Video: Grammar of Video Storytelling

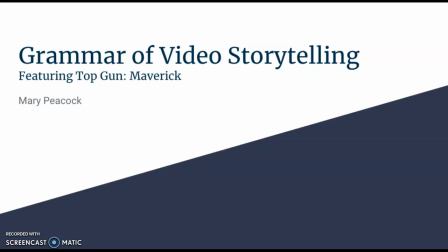(0:00)
Hello, this is my Grammar of Video Storytelling project. I chose to use Top Gun Maverick, the new movie, to analyze my scene.
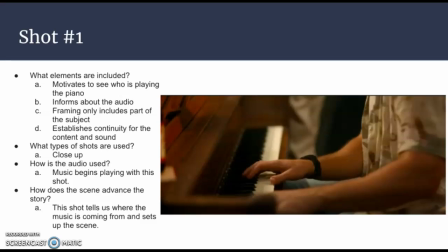(0:13)
The first shot, I chose the scene, The Great Balls of Fire, where Rooster is playing the piano. And the first shot is this close-up of his hands on the piano. This is how it opens. It motivates you to see who's playing the piano because you don't know yet.
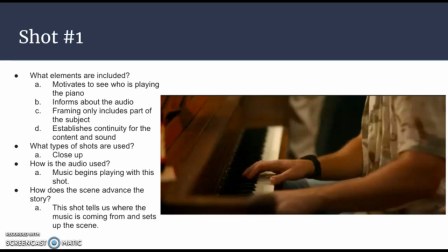(0:31)
It informs about the audio, where the music is coming from, and it frames only including part of the subject. So there's a little bit of mystery there. It establishes continuity for the content and sound because this opens up the scene.
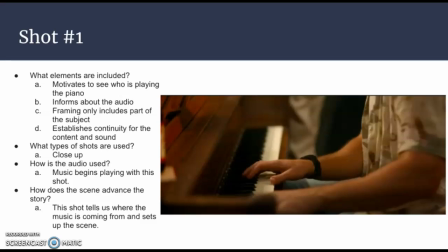(0:48)
And it is a close-up shot. The music begins playing with this shot, so the audio is important that it starts here because you see where it's coming from and the source of the music. And this shot tells us it's just important for opening up the scene.
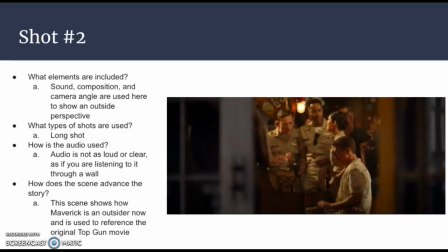(1:07)
The second shot I chose was this long shot. I considered it a long shot even though you don't see anyone's full body because it shows some of the environment around it and you are further away from the subjects.
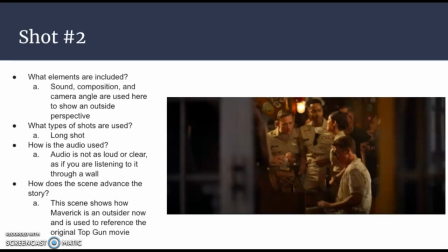(1:23)
The sound composition and camera angle are all used here to show the outside perspective. You are supposed to feel like someone looking in on this, like you are not in the room.
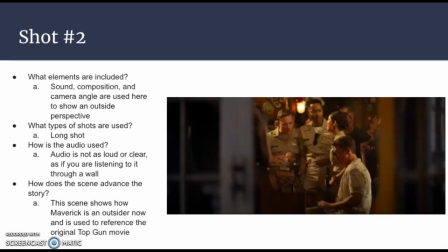(1:36)
This type of shot, like I said, was a long shot, and the audio is not as loud or clear here, so it's almost like you're listening through a wall, once again to give that outside perspective that you are not right there in the room.
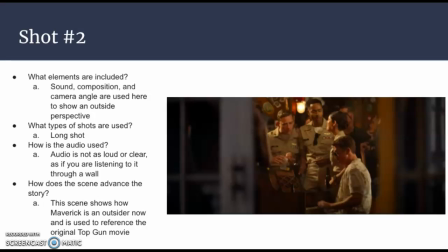(1:55)
This scene advances with this shot because it shows how Maverick is an outsider now and not a part of the group anymore, but it's also a reference to the original Top Gun movie, so it has the flashback.
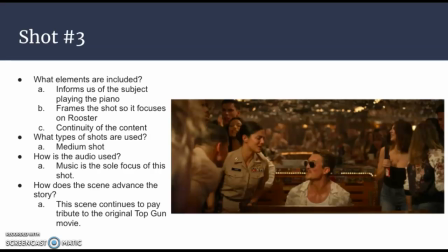(2:13)
Shot number 3 is this medium shot of Rooster and one of the other characters. It informs us of who is playing the piano, so we can clearly see that Rooster is sitting at the piano and people are singing around him.
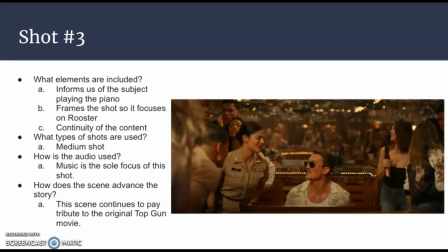(2:29)
So it frames it that we're focused on him. And this is a continuity of the content. It's continuing along the scene with the song. And the music is the sole focus of the shot here. So the audio is very important. Everyone is singing along with Rooster.
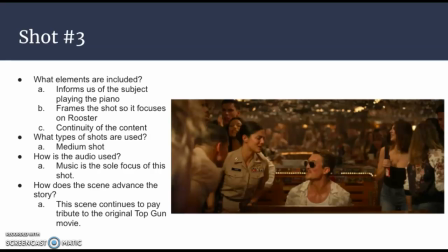(2:48)
So it continues to pay tribute to the original Top Gun movie.
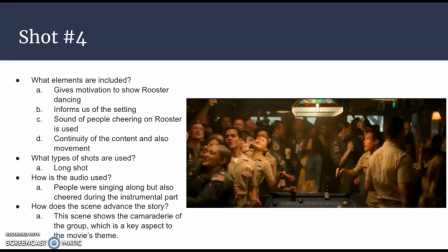(2:55)
Shot number 4 is this long shot where you see all these people dancing. This gives motivation to show Rooster dancing at the end. It sort of sets it up to get there.
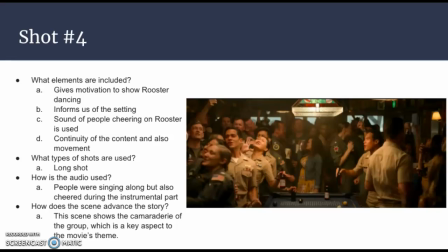(3:10)
It makes more sense for his shot of him dancing when you see all these other people dancing. It also informs us of the setting a little bit more. You can see that the area is very crowded. There's a lot of people there, and it's a different perspective for the scene.
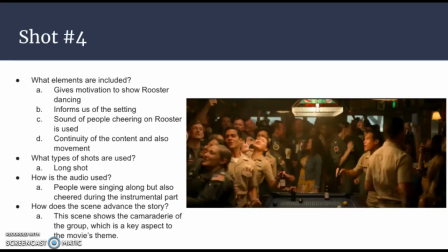(3:27)
The sound of people cheering is included in this shot, and it's specifically used when there is no lyrics to the song. It's an instrumental part of the song that Rooster's playing on the piano, and people start cheering at that point,
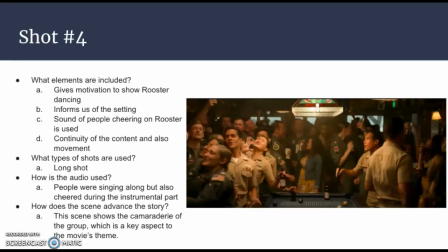(3:45)
but you don't hear the cheering while the other parts of the scene are playing out with them singing, which I feel like is an important aspect to note. It was a good choice for the audio.
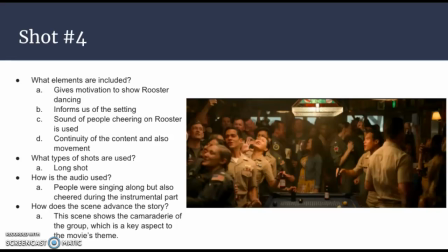(3:59)
This scene advances the story because it shows the camaraderie of the group, which is a key aspect to the movie's theme.